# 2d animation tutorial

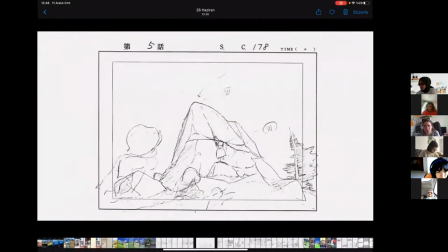16:55 And now
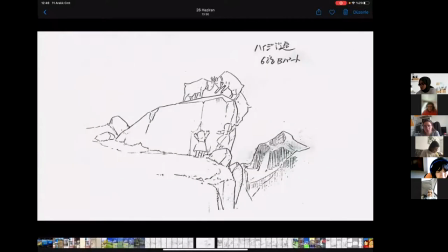16:57 there are some movements, little movements like a goat and some others, the storyboard.
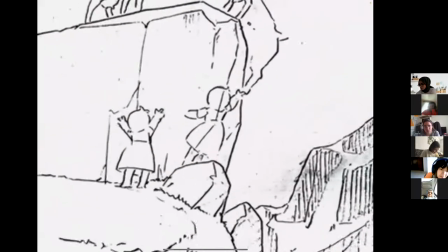17:05 Evet, bazı çalışmalara baktığımızda bize hareketin de ne yönde gideceğini gösteriyor burada.
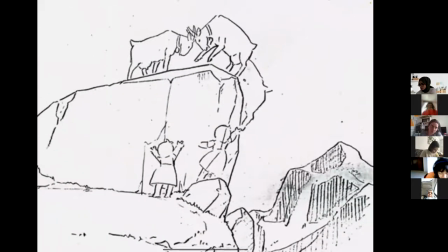17:10 Gördüğünüz gibi Heidi'yi aynı zamanda iki hareketiyle birlikte çizmiş ve orada yukarıda keçiye doğru uzanıyor.
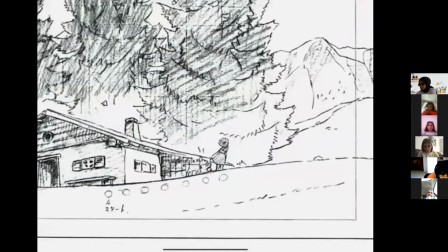17:23 Sorabilir miyim? Tabii, buyurun.
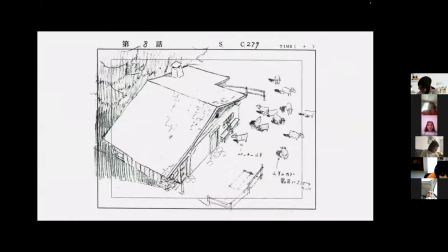17:29 Evet, dinliyorum. Mikrofonu kapalı hocam. Benim mi kapalı? Yok, arkadaşımızın. Tamam. Kimse sende bilmiyorum ama. Ben sen, Ceylin. Tamam. Ceylin, buyurun lütfen.
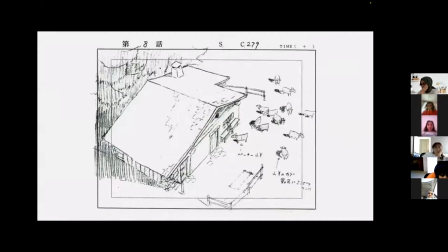17:46 Bir resim üzerinde iki hareketi gösterirken her zaman soldan sağa doğru mu çizilir? Hani ilk hareketle ikinci hareket? Tabii, yani ilk hareket soldan sağa diye bir kural yok ama yani onu bir şekilde belli edersiniz.
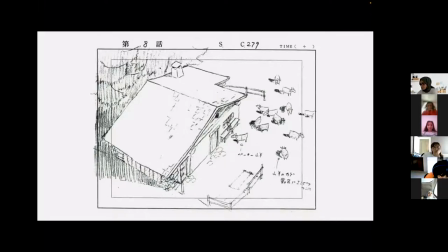18:01 Belki karakter sağdan sola doğru da gidiyor olabilir. Bunu hani karşı tarafa nasıl belli edeceğiz?
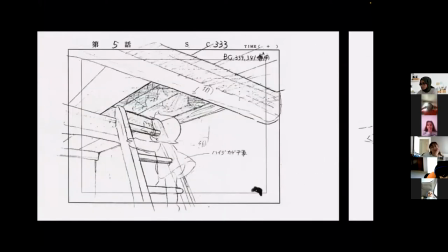18:08 Hani numaralandırma yaparak mı? Şöyle, şimdi yönü zaten tahmin edebilirsiniz.
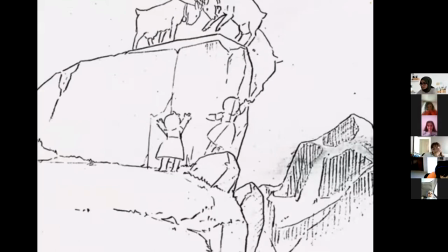18:15 Şimdi birinci hareket ikinciye dönüşmez baktığımızda. İlk hareket, yani şu hareket, ayakta durduğu hareket ikincisine dönüşür.
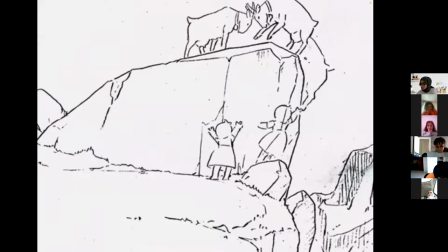18:26 Bunu anlayabiliyoruz yani baktığımızda. Eğer anlaşılmıyorsa ona bir şekilde bir uyarı koyacaktır.
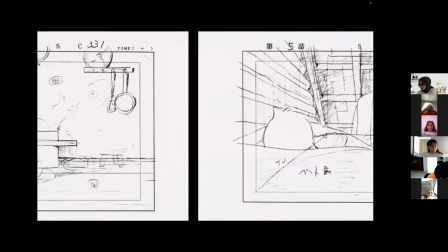18:34 Yani tamam. Bunun bir şey yok. Mekan tasarımlarına baktığımızda gerçekten çok güzel tasarımlar var.
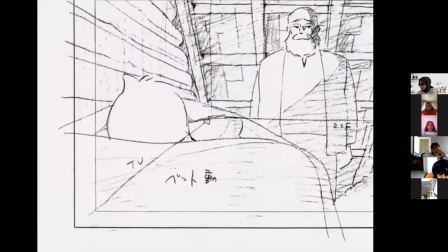18:40 Şimdi burada kamera açısına baktığımızda kamera nereden göstermiş? Heidi'yi arkasından, kafasından göstermiş, değil mi?
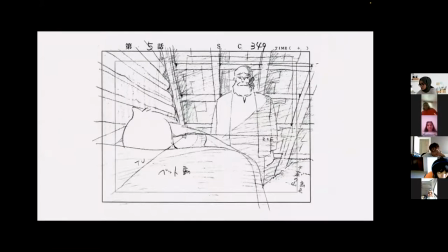18:46 Yani nasıl çizeceksiniz? Kamera nereden bakacak? Bu çok önemli. Farklı açılardan bakabilmek, bazen tepeden. Mesela şu anda farklı bir açıya geçtik gördüğünüz gibi. Yani kamera bir buradayken ikincisinde burada.
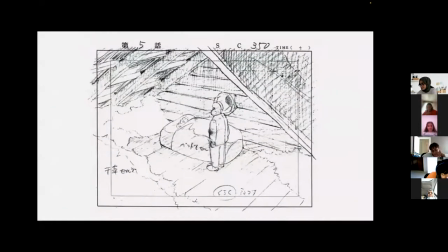19:02 Dolayısıyla bir çizgi filmi zenginleştiren, yani bir sinemayı zenginleştiren şey kamera açılarıdır. Burcu, rica etsem bunu da hızlıca çevirebilir miyiz? Evet. Martina, can you hear me?
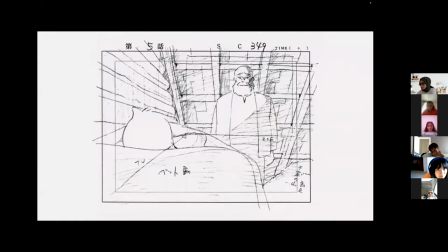19:13 I will just give a little summary about Fatih adds that you can see different point of view and in a cartoon movie or in any movie, it's
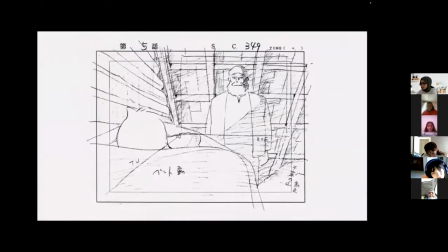19:33 more richer as using different angles.
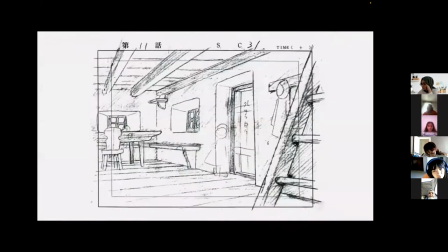19:42 Teşekkür ederim. Evet, yine buraya baktığımızda burada da yönü belirtmiş.
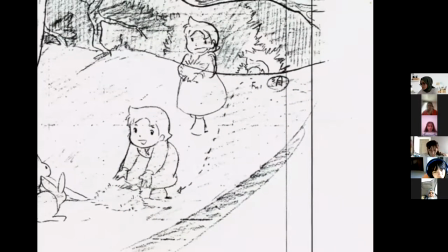19:48 Şurada ok işaretini görüyorsunuz. Yani geldiği yeri çizgilerle belirtmiş Ceylin ve akışı da buradan görebiliyoruz.
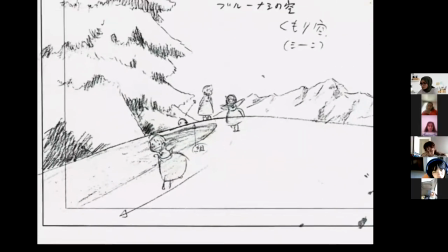19:59 Evet, yine buraya baktığımızda da bir ok işaretiyle bunu göstermiş.
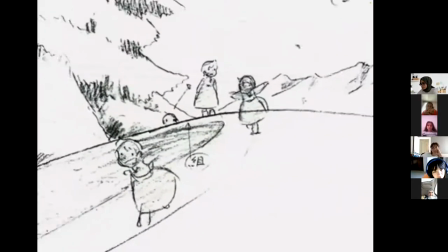20:04 Hatta şuradaki oksa, burada gördüğünüz bir oksa, orada muhtemelen bir bekleme süresi olduğunu gösteren bir şey.
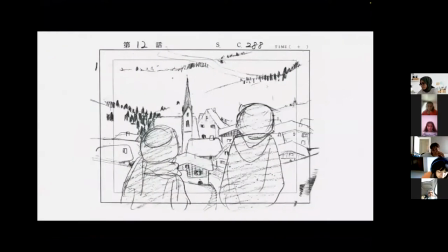20:13 diye düşünüyorum. Farklı bir şey de olabilir. Çizimler ne kadar güzel değil mi?
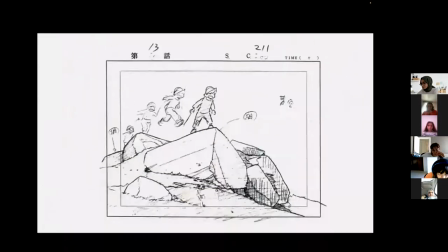20:24 Evet, yine burada başlangıç ve bitiş noktasını aynı şekilde yerleştirmiş.
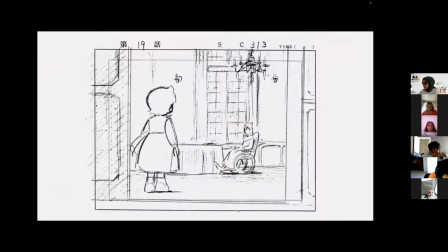20:34 Yine tasarımlara baktığımızda geri plan var, orta plan var ve yakın plan var.
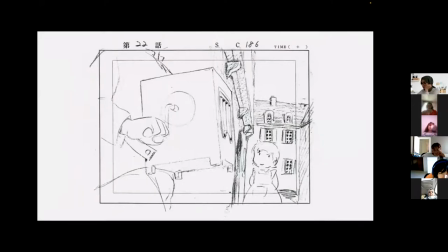20:43 Yine çizgi filmin şehir sahnelerinde Orta Avrupa mimarisini görüyoruz. Çünkü zaten Almanya'ya giden bir haydi. Orada da Almanya mimarisi oldukça yaygın. Burada da gördüğünüz gibi bakın bir çizim var. Bize bir müzik kutusu çalan birini gösteriyor bu el.
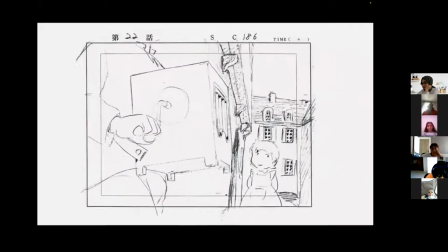21:03 Öyle değil mi? Aynı zamanda Heidi'yi gösteriyor.